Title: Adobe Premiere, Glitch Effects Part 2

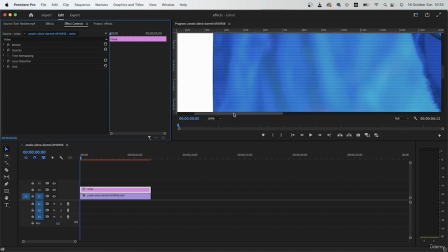4:20 Add the lens distortion above the grid effect, and we're starting to get close to the old TV effect.
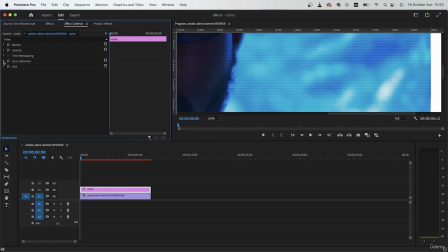4:28 All right, I'm also going to add like a vertical decentering effect. Let's try 10 for that. It's going to go to the other side.
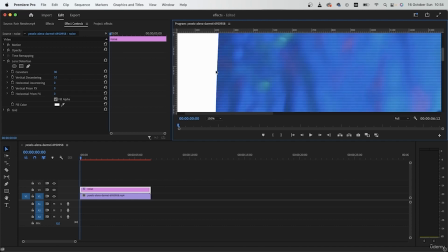4:42 And now you can see that we're kind of curving the grid effect.
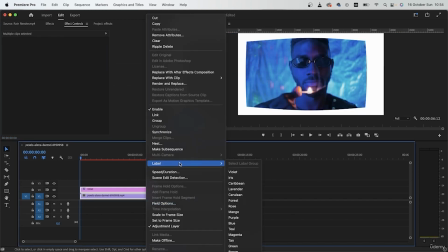4:47 Next, we just want to nest these two together so we can fill up the white space.
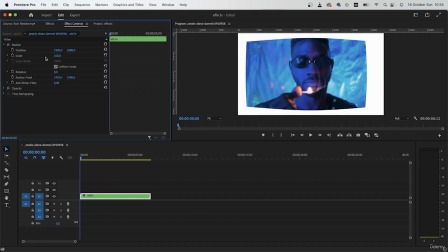4:52 Name it old TV. Grab it, motion, and just increase it until it fills the screen.
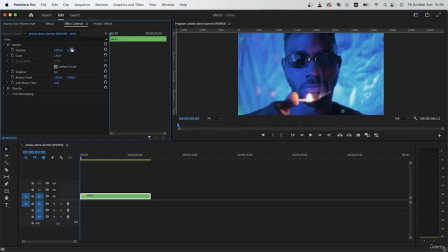5:02 All right. You can also use the position values to center your subject.
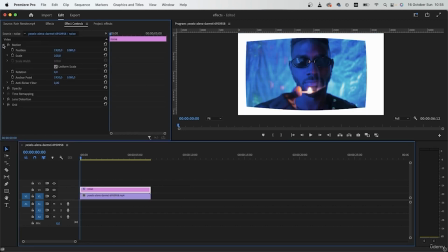5:09 Next, we're going to go in here and add our next effect, which is the noise effect. Add noise right above. Go to effect controls. This time we want color noise since it's pretty common in those type of TVs.
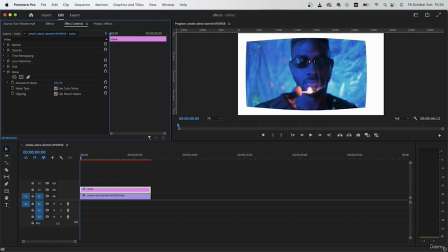5:26 Add a good amount of noise. Let's go for 10.
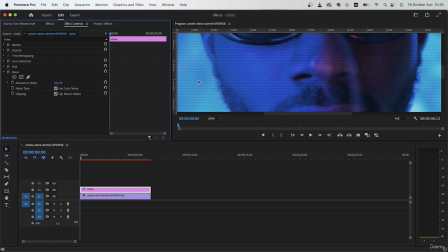5:31 Let's zoom right in and see how much we're adding.
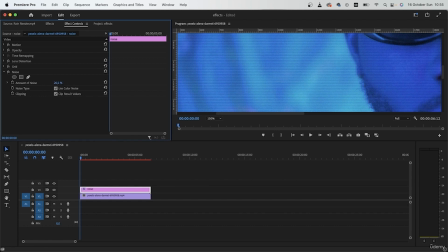5:36 Guess I'll go for 20. All right. And I'm just going to move this above my grid effect so we get a softer look.
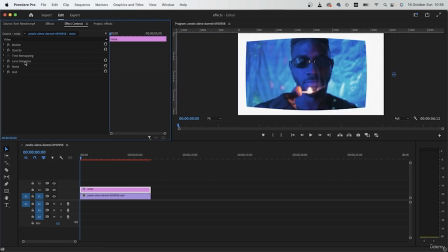5:48 There's my TV. So now I got my noise, I got my lens distortion. You can always count back for the noise, but 20, 25 should be good. Once you're done, click away and we can move on to our Lumetri color panel to make this look more like a retro TV.
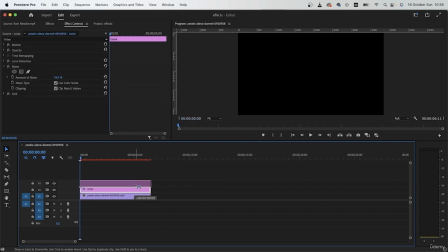6:09 So grab your video. I'm just going to duplicate it. Option or Alt, click and drag.
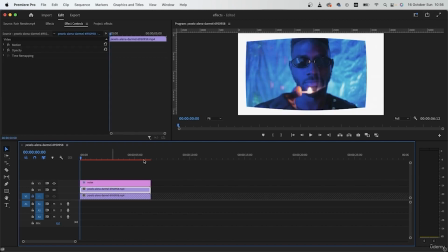6:15 Grab the middle, duplicate. You can also lock the original. Go to the Lumetri workspace.
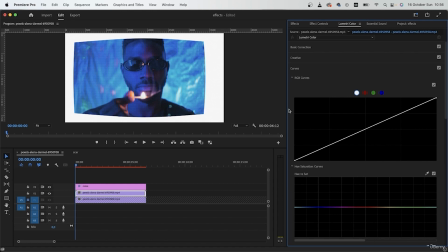6:21 And now we can color grade this into a retro look using what we learned so far.
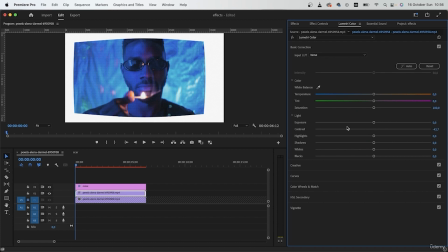6:28 So remove from the contrast. And we're going to brighten up those shadows.
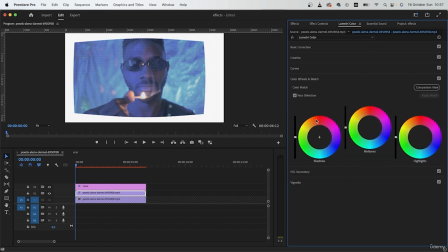6:40 Next, we want more of a yellow look than blue. So go to shadows, pull it towards the warmer side. Do the same thing with midtones and add some green to the highlights. So green and red are pretty common in retro films.
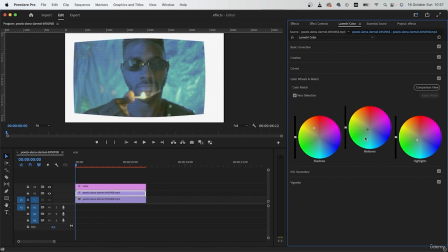6:59 So work around with that. I'm gonna add green to the midtones and red to the highlights.
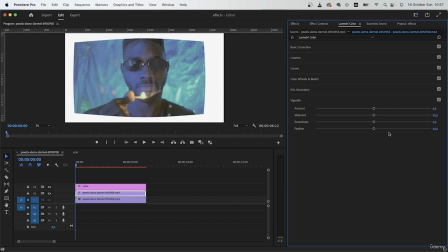7:07 All right. Looking good. Let's add some vignette the other way so it becomes darker. And go to the creative section, add to the vibrance.
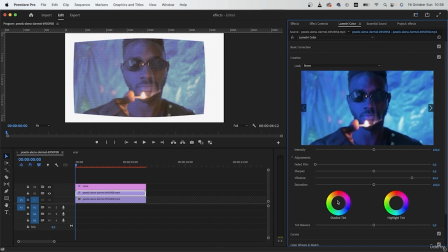7:24 It's going to look a little purple, but we can just tint this and make it look the way we want it to. I'm going to add some yellow to this to cancel out those blues.
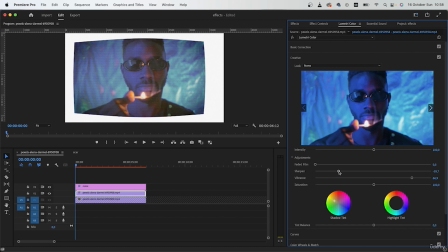7:37 Next, we're going to remove from the sharpness of this video. Finally, go to curves and make this perfect.
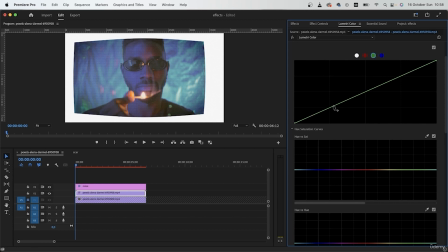7:45 So I want less purple in this video. Add some green to get rid of the purple. As for blue, I want that gone as well. So the coloring is really up to you. Work with the different curve adjustments until you get something you're happy with.
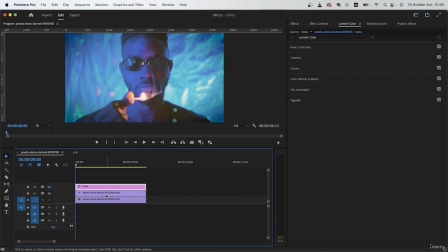8:09 And you can also hide away the noise layer if you saw that things are getting a little laggy.
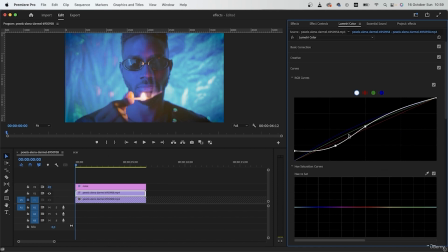8:14 It's pretty normal, but just turn that off for a second. Work with the coloring of your video and then we can turn it back on. So I'm going to turn mine towards the greener side.